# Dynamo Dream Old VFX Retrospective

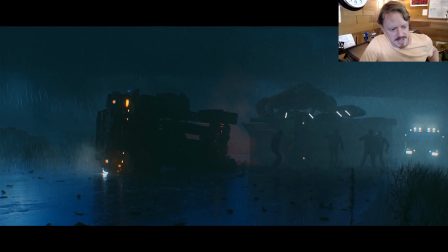0:00 Hey, I don't know how many of you will be interested in this, but I thought a little VFX retrospective of the shots I did for Dynamo Dream could be kind of interesting. There's a lot of shots I did because I've been working on it since like 2018, and so the shots I did in like 2019,
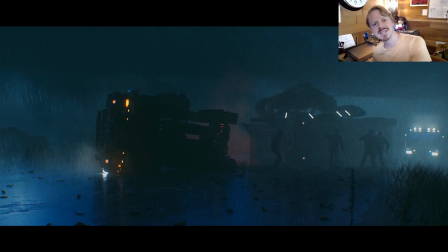0:17 redid in 2020, and then redid again in 2021 because I'd look at them and I'd be like, I know how to make this better. Especially towards the end, I was looking at shots and I was like, if I think I can actually improve it in like half an hour, I would give myself that half hour and I jump in to fix it.
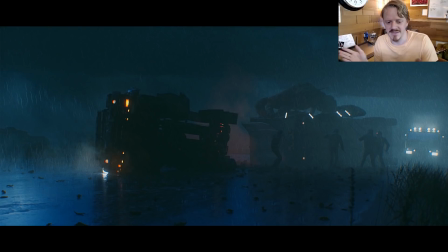0:32 Because I tried to put limits on that because I could obviously just keep going back into old shots and updating them forever. But I'm really glad I did. But yeah, so let's dive into it. This was gonna be the old first shot of the episode,
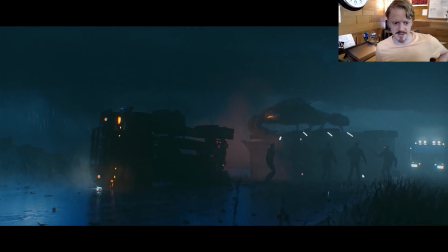0:50 and it was just the people fighting the giant land crab on the truck.
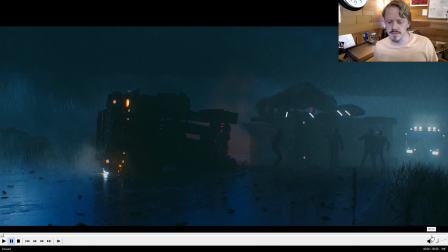0:56 I liked it because it was a weird kind of world thing to start on, but I just couldn't really get it to look.
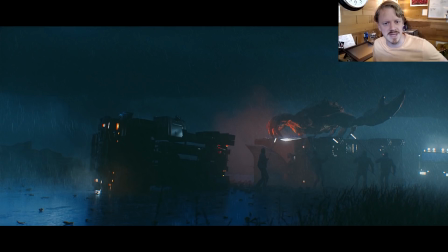1:03 I wanted it to be kind of a good shot from like a visual effects standpoint too, perspective standpoint. And it just didn't feel particularly tactile. I tried adding leaves.
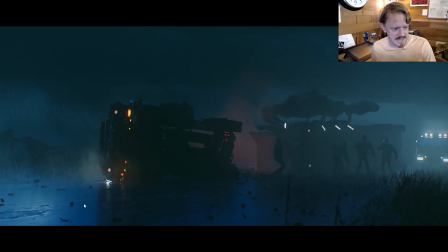1:16 I added all of this rain down here. Actually, the rain was it's just a me. I hate my brain. I'm gonna keep pushing through. I keep restarting things. I'm just gonna push through and assume that my brain will kind of catch up to my words at some point.
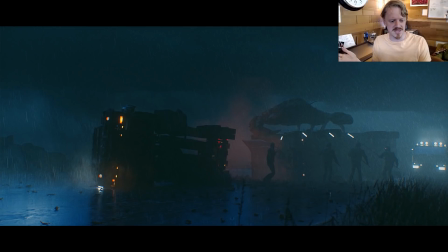1:30 I modeled a couple raindrops and I set them up with a particle system where they would emit just for 2 frames with an upwards velocity. So they appear and they have a little bit of motion blur there, but I don't know. It's not a great answer to rain. But yeah, it just didn't look all that good. I was also one of the things I've stopped doing in the past year.
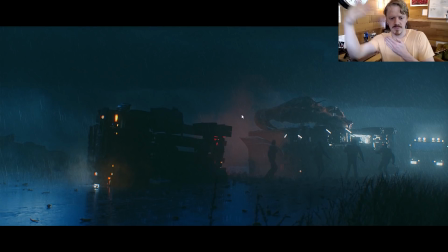1:49 I would always use the mist pass, the depth pass, and mix in different solid colors to kind of define the haze so that you really get this silhouette here and you get the silhouette of the crab on the truck, but you also get the silhouettes of these people here and this grass in the foreground.
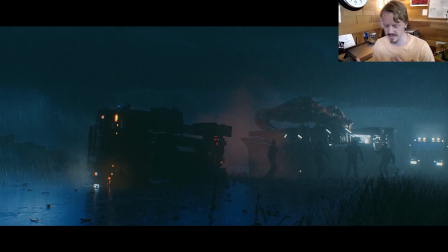2:04 And I was very much trying to sculpt the composition with the haze, which means that during stills, like, you can definitely read what's going on, but it also means I think I was sacrificing a lot of realism,
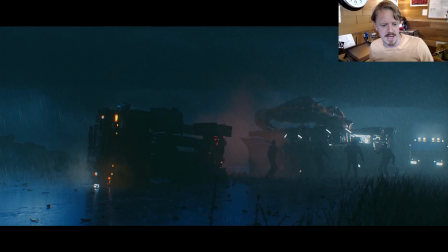2:17 and so I really started pulling back on that. And the realism went up, but it also means some of the shots don't work as good when you just hit pause, because without the camera moving for the parallax to kind of show where everything is relative to each other, it can kind of get a little bit muddy, but I think that's kind of just what real life is like.
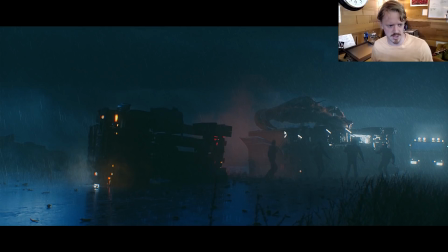2:33 But anyways, yeah, I tried a second version of this shot, and it's even worse! Look at this!
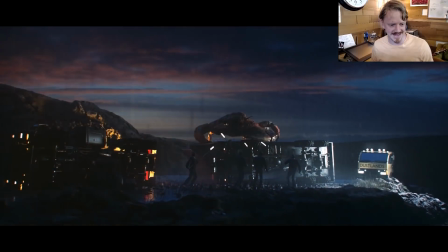2:38 I was trying to throw everything I had at this, and it all just equaled nothing.
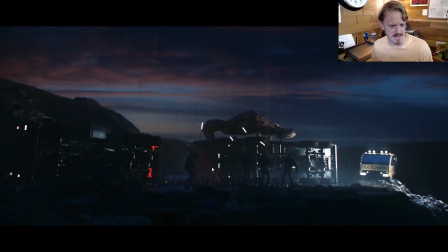2:42 I was trying to make it feel tactile with these rocks here. I was like, what if we kind of have some early dawn light coming out?
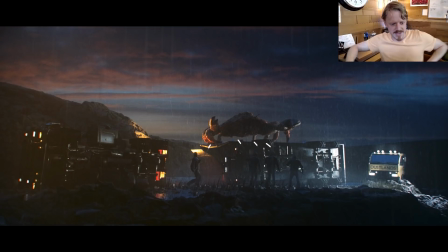2:49 When it's raining, but you can see like a sliver of lit horizon in the background. And it all just blended together to be a big mess.
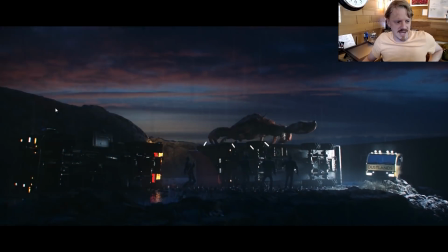2:56 And I guess compositionally, I don't really know what's going on here.
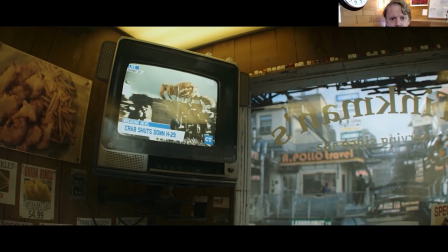2:59 It's kind of there's just a band of junk, and then it's obviously just ended up going with the truck, or with the shot on the TV in the diner.
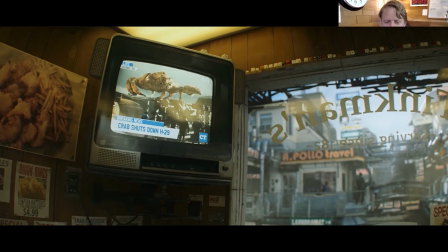3:08 And direct sunlight outdoors, that's always very easy. That'll always look really good.
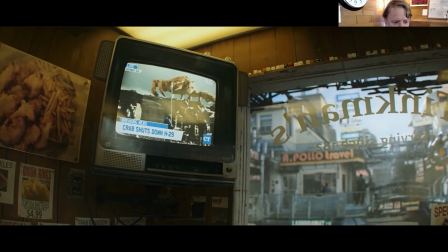3:12 You can just load in an HDRI and let that do all of the lifting. So yeah, this is a forgotten shot.
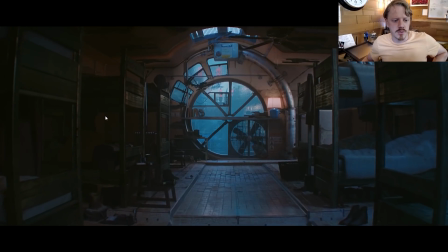3:19 And this is the next shot, which I think I actually kind of messed up on. I liked this design for the window and all of this, but it almost feels a little bit too fantastical.
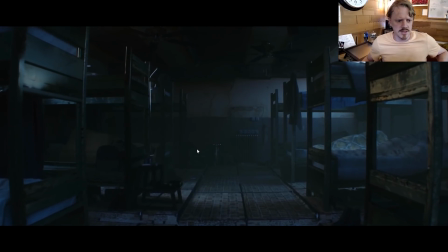3:29 Here, I'll show you the previous version. See, it was just very dark and moody, and this just kind of feels like a budget bunk room. If you didn't have a lot of money, you just needed a place to sleep.
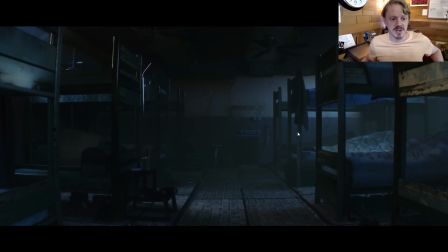3:38 This feels a lot more real, and I think this, as a starting point for Joe's character, I think this would have made a lot more sense.
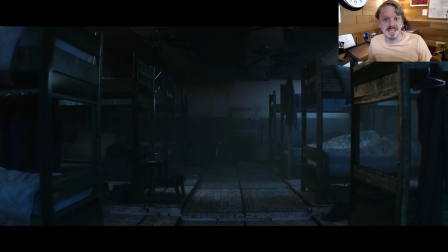3:46 But the other one just kind of had, it's the first few seconds of the episode, and I did kind of want to make that initial promise.
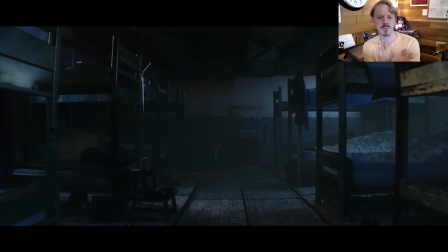3:53 So the opening bit with the crab, which ended up being, the room, the weird infinite room with the log, was just kind of like a, hey, stuff can get kind of weird, like, promise. And I wanted to continue that, I guess, a little bit in the next shot, but I still am kind of kicking myself I didn't just refine this vibe a little bit more.